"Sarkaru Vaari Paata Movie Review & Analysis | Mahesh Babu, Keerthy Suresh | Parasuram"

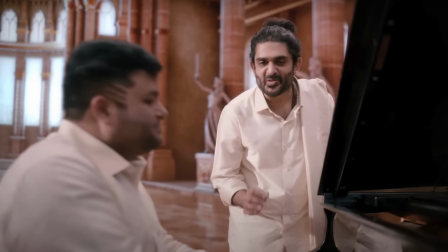(4:15)
I know Taman as the man who has shined in most mass films throughout his career and even recently with Vakil Saab and Bhimla Nayak.
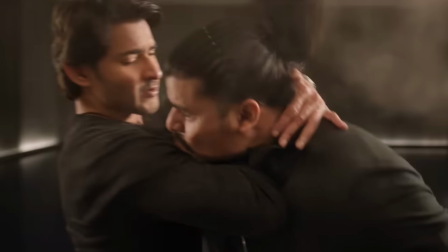(4:22)
But this score pales in comparison with most of his work.
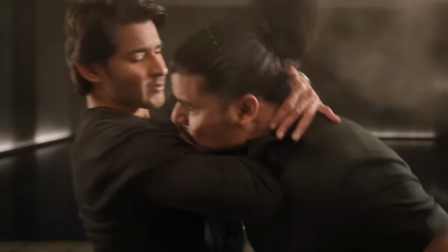(4:25)
Not only is it forgettable, but it is weak in many regards in riling up the audience to hoot and cheer for the main character, especially as he beats up the bad guys.
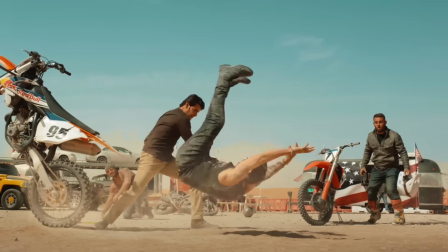(4:34)
As I said, I love mass when it's done right, but Mahesh Babu's introduction and his action set piece on the beach are assisted with such a
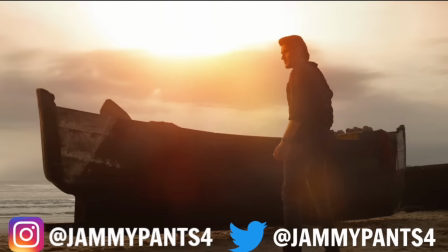(4:41)
thanda background music that it never really has the impact of a mass commercial film.
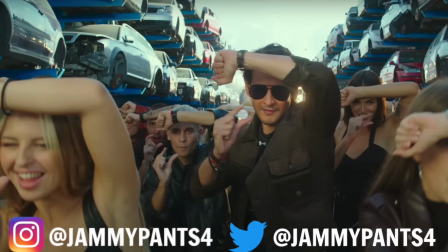(4:46)
Even tracks like Penny and Mama Mahesha, which is again just a celebration of the star,
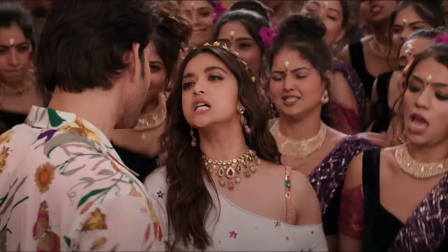(4:51)
will not be remembered in just a few weeks. I have to confess though, Keerthy Suresh's expressions in Mama Mahesha are next level.
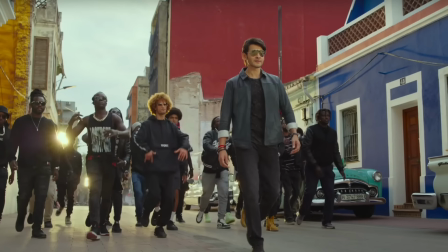(4:58)
She absolutely kills it. Whereas Mahesh Babu is really heavy on his feet, and in some parts of the choreography, especially in the song Penny,
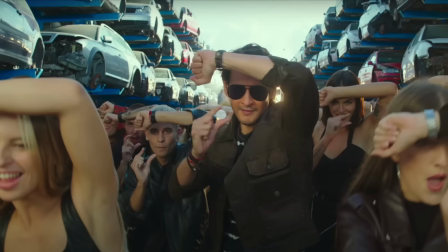(5:05)
he's handed over minimal movement, almost like Ajay Devgan in the Singham franchise.
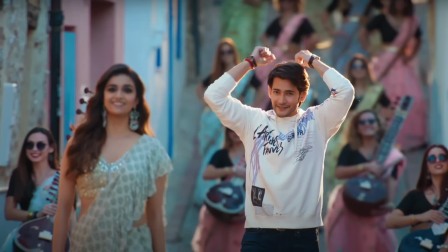(5:10)
Sadly, the music other than Kalavati will really disappoint you. Unless you're a Mahesh Babu fan, then though everything is sheer perfection.
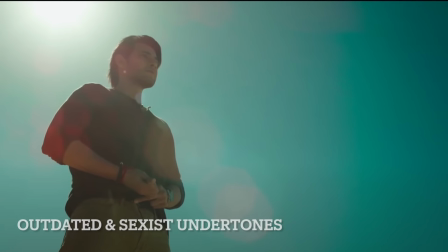(5:17)
Outdated and sexist undertones. You know, there's an entire compilation of Mahesh Babu slapping his heroines in his films on YouTube.
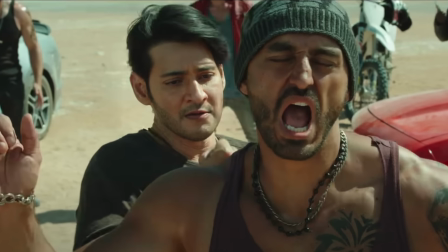(5:24)
Somehow the content in his films are jarringly different from how he is and what he stands for in real life.
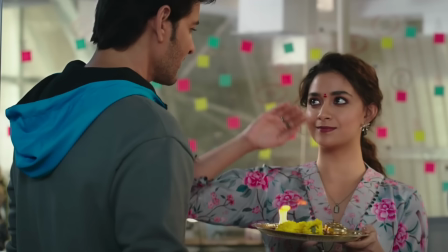(5:29)
Many of the dialogues in this film have outdated and sexist undertones to how a woman should be, and also the dynamic between boys and girls.
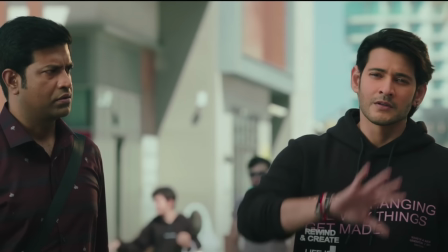(5:37)
Mahesh Babu tells Kishore, "Loans are like women who wink at us at the bus stop. We won't leave her until she falls for us."
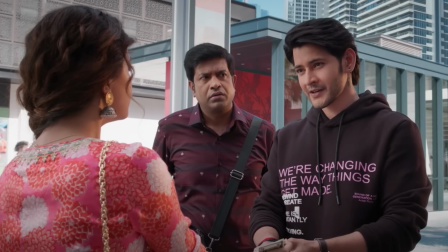(5:44)
When Keerthy Suresh asks Mahi why he followed her, he smiles confidently and says, "It's a boy thing," to which Keerthy Suresh blushes,
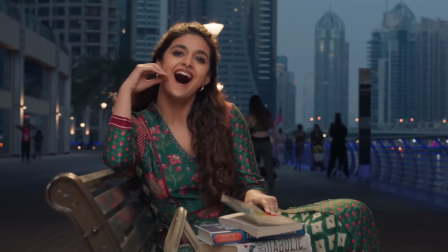(5:52)
only because Mahesh Babu is attractive, by the way, because no real girl would find that romantic in any way.
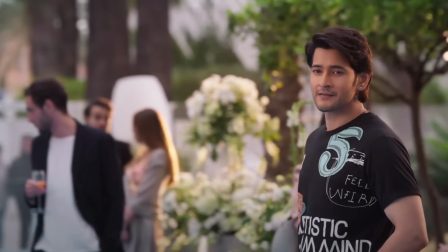(5:57)
She would get the creeps otherwise. For Mahi, a perfect woman is the cookie-cutter traditional woman from TV serials,
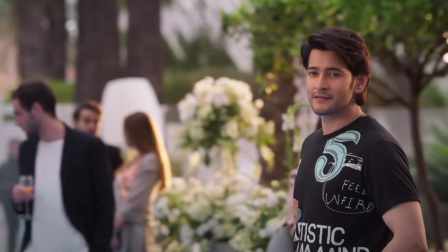(6:03)
and anything that deviates from that, having any vices, he doesn't consider them to be women.
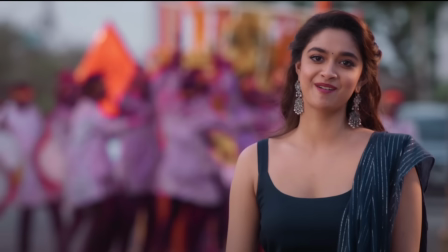(6:08)
The second half has an entire comedic gag with Keerthy Suresh, where she just becomes an object being tossed around for the hero's whims and fancies.
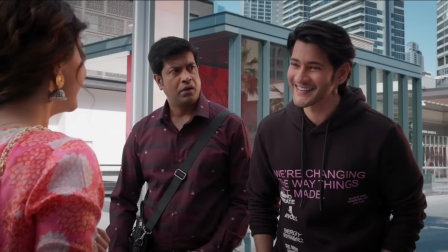(6:16)
And the switch for both the characters to be emotionally drawn to each other is so
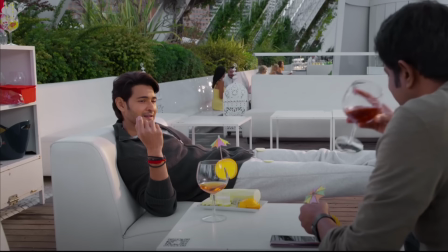(6:21)
abrupt that it actually takes away from what the filmmaker established in the first half.
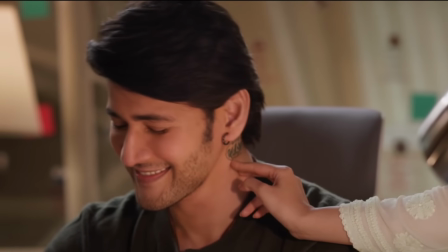(6:26)
Mahesh Babu's physical violence is more warranted in this movie compared to his other ventures,
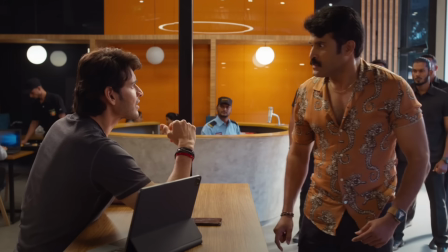(6:31)
but the creepy ordering around and rowdyism becomes excessive in this romantic subplot.
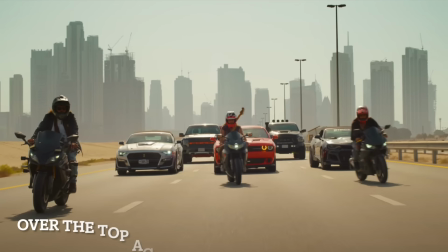(6:37)
Over-the-top action.
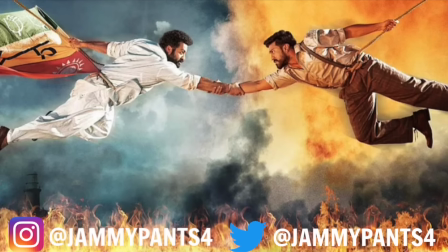(6:38)
I had said one of the main reasons for the success of RRR and KGF was the conviction with which it choreographed and edited its action set pieces,
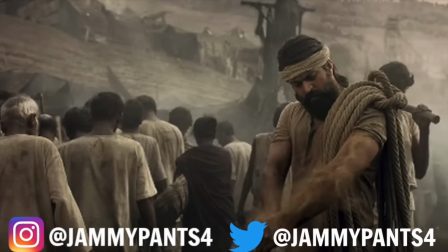(6:46)
while at the same time investing the audience in the narrative so that the leap of faith for gravity-defying stunts is not that difficult.
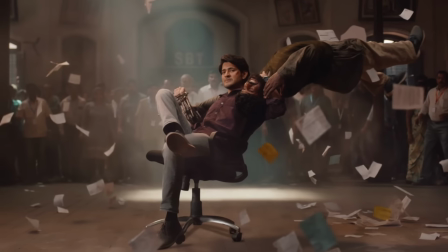(6:53)
Where those two films excelled, this movie terribly fails. The action sequences in this film are not only terribly edited but poorly choreographed,
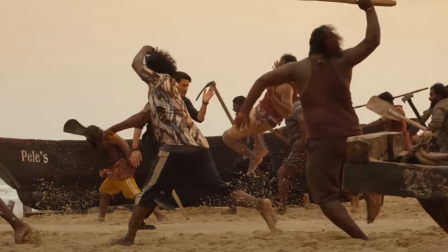(7:01)
not even working from a mass commercial level standpoint and actually being unintentionally funny.
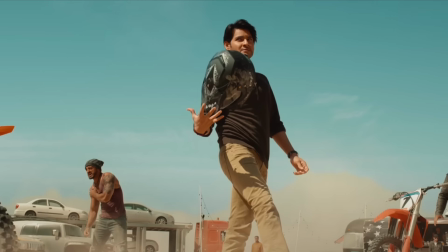(7:06)
This is true for Mahesh Babu.
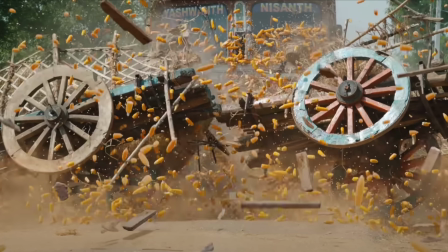(7:08)
Introduction scene, the action set piece on the beach, the truck sequence, as well as rolling around in a chair with wheels while the bunch of keys are his weapon.
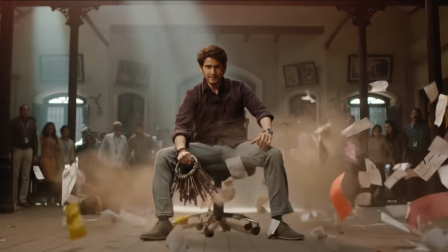(7:17)
This is when over the top just doesn't work because the screenplay itself is not strong enough
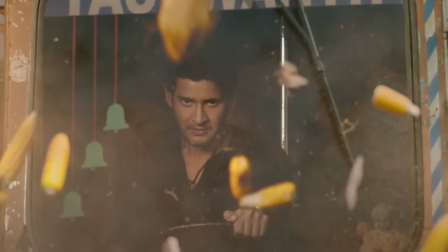(7:22)
to pull you in and convince you that a moneylender can pull off these action set pieces.
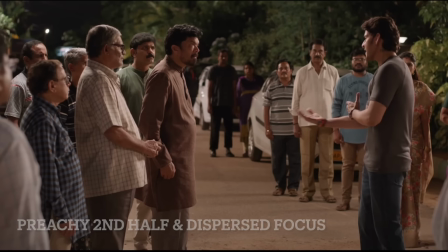(7:27)
Preachy second half and dispersed focus. As is the case with most mass commercial potboilers in Telugu cinema, they want to pack in everything.
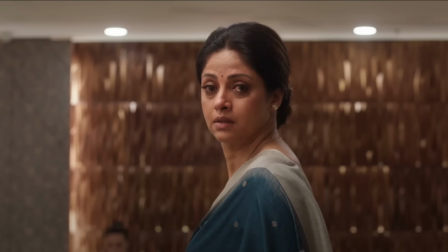(7:35)
Everything from action, comedy, social messaging, and a sprinkle of regressive and sexist undertones in the love story.
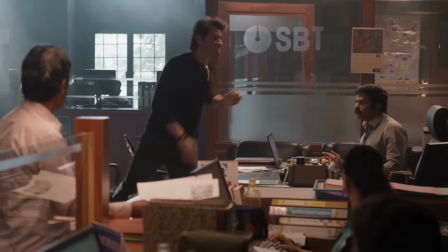(7:41)
But rather than briefly touching upon several of these facets, the movie goes in overkill mode of Mahesh Babu's character lecturing anyone that he finds.
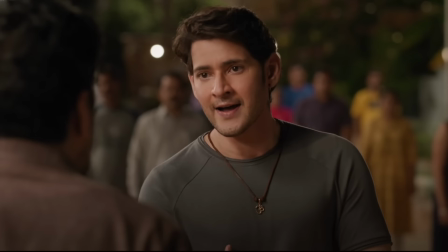(7:50)
His action and mass moments are followed by a long speech about the broken financial system,
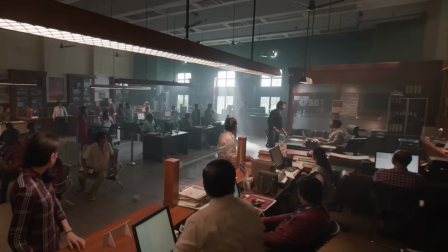(7:55)
the inequalities of income and wealth, and how ordinary citizens are getting screwed over by the influential 1%.
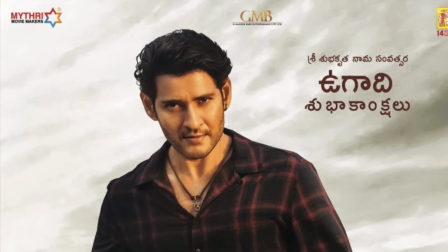(8:01)
The speeches just don't end, and at one point of time take the form of an annoying preachy lecture, then really getting their point across.
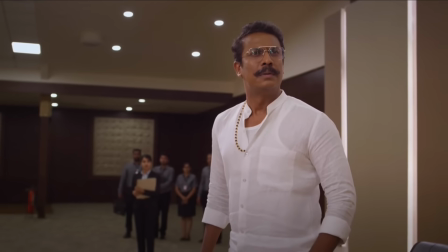(8:09)
Eventually, the journey to reach there doesn't really seem convincing enough,
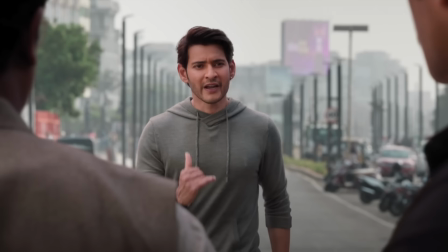(8:13)
leading to SVP becoming a mishmash of ideas that lead to the film strictly becoming an average fare,
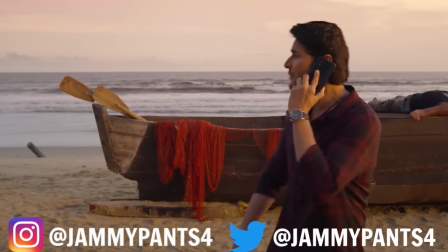(8:19)
meant for only and only Mahesh Babu fans.